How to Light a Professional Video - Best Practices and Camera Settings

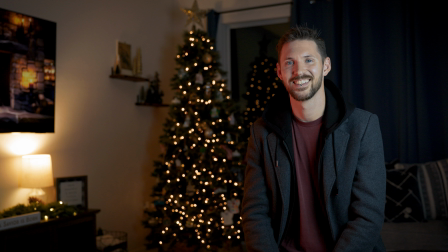249s
So obviously the brightest side of my face is my left side or the right side of your screen. This is where my key light is. I have a softbox just to the right of the screen, just out of frame. And that is where my primary light source is coming from. That's where the brightest light is coming from.
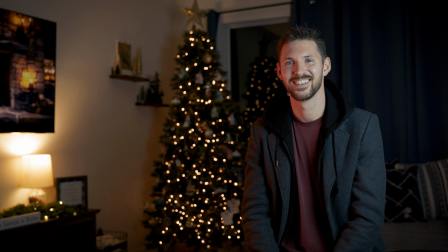264s
It's quite close to me on that side. Now on this other side, you're going to see this red or orange glow. Because it was Christmas time, I wanted to give you this warm, cozy, inviting environment. So I put the fake fireplace on the TV,
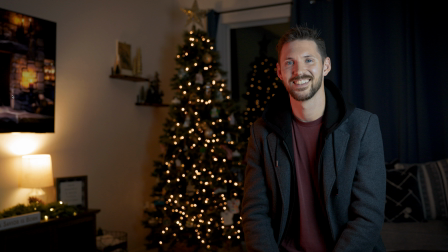280s
but the TV wasn't bright enough and it wasn't nearly close enough to my face to actually cast any sort of hue or glow. So what you can't see is just outside of frame here on the left, or it would be my right, are 2 small RGB panels I picked up from Amazon, I think for $35, $40,
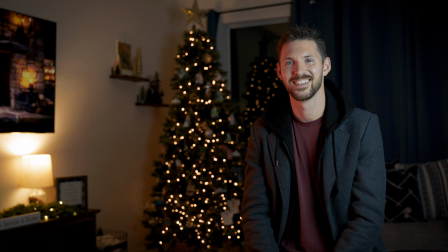298s
somewhere in there. and they have a flame flicker effect. So I set them both to this flicker effect. It's just an orange light that kind of twinkles in and out. And I turn the brightness all the way up. And so this orange glow that you're seeing on my sleeve, and then of course on my face over here, is actually coming from those panels.
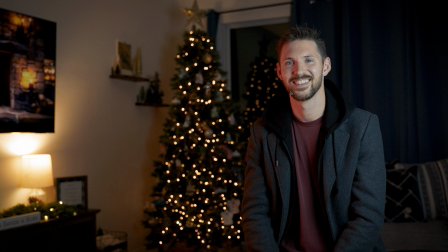315s
If I played the video back, or if you go back a few months and find this video, look closely, you'll notice that the light actually flickers a bit on my face. It's not coming from the TV. I faked it with some RGB panels. Now, as far as a fill light goes, I didn't really use a fill light, but you'll see this lamp here in the background.
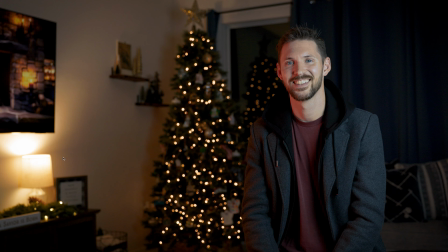335s
This is more acting like a practical light, if you will. There is a second identical lamp further up on this table, a bit more in front of me, which kind of acts as a fill light, but it's more so just to light up this wall. It really wasn't casting that much light on my face, but you can see that there's not a heavy shadow.
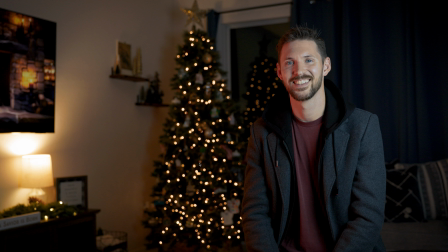355s
It does balance out pretty nicely. And then of course, my tree, I have the practical light in the background. I shot this, my aperture, I think I had it set to f-stop 2.8. So I'm getting a nice shallow depth of field, a nice bokeh, and it really softened those Christmas lights.
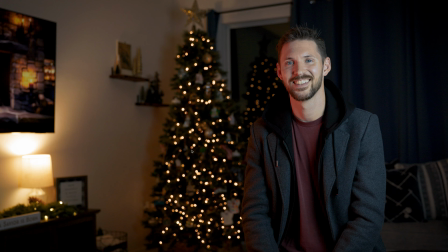369s
So you get that twinkling effect. Very cool. This was a fun way to light the scene.
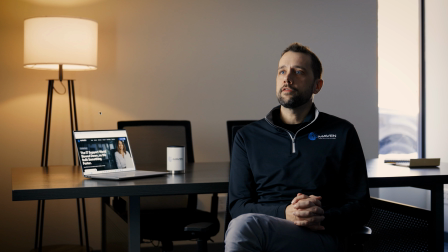375s
Now, if I move on to the next one here, here's a video I did for an organization a few months ago. This was fun to work with, but I had to fly across the country. I was limited on the gear that I could bring to the shoot.
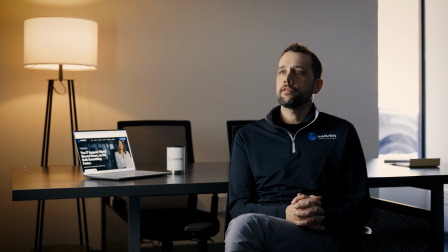390s
So I think I only had with me 2 softboxes. I had those same RGB panels as well, but I didn't use them here. What you're seeing on the screen right now is actually, I only used 1 softbox. And so once again, you're seeing the brightest side of his face is coming from the left or his right.
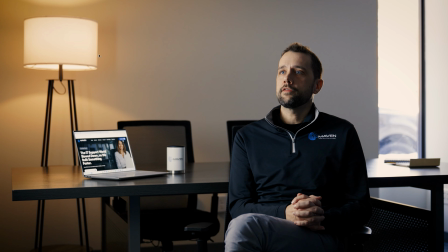408s
That is not this lamp that you see in the background. It's actually coming from my softbox, which is just out of frame here on the left. That lamp was not even in this conference room at the time of the video. I walked around the office and found that lamp in a corner somewhere.
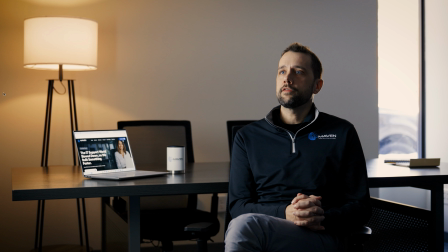422s
There are actually 2 of them. One of them had a bright white bulb, just wasn't going to work for the video. And the second one had this really warm amber tone. And I thought, oh, that would be so inviting. Really cool contrast with their blue logo to have kind of more of an orange, complementary color thing going on here.
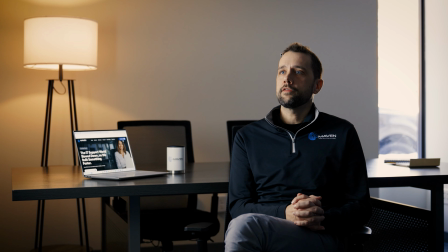440s
So we put that light in the background. It gives the illusion as though that lamp is what is lighting his face. But the truth is it's a softbox positioned a bit more in front of him. And so that's why you're getting some of the highlights even straight on at his nose and his forehead. In the back here, you see we have this blown out window.
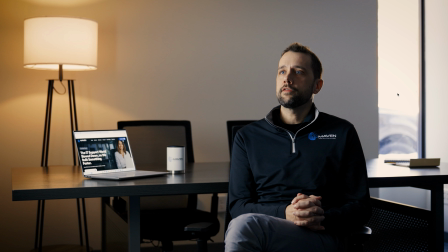459s
Now, it was a very blustery, wintry Massachusetts day, so it didn't look much different than this, even in real life. You can see there's a car out there in the parking lot. But because the window was so small and it's positioned off kind of in that far side of the video, it didn't distract too much from our subject.
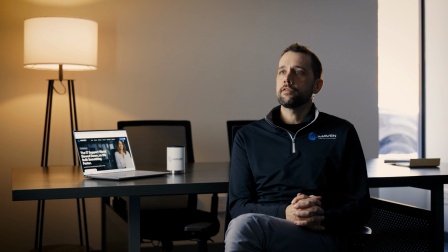479s
And what I didn't intend that happened quite nicely is it brought in, you see these highlights back here on his ear, the back of the head, and up here in the hair. It created this really neat halo-y glow backlight effect coming from that window without flooding the room too much.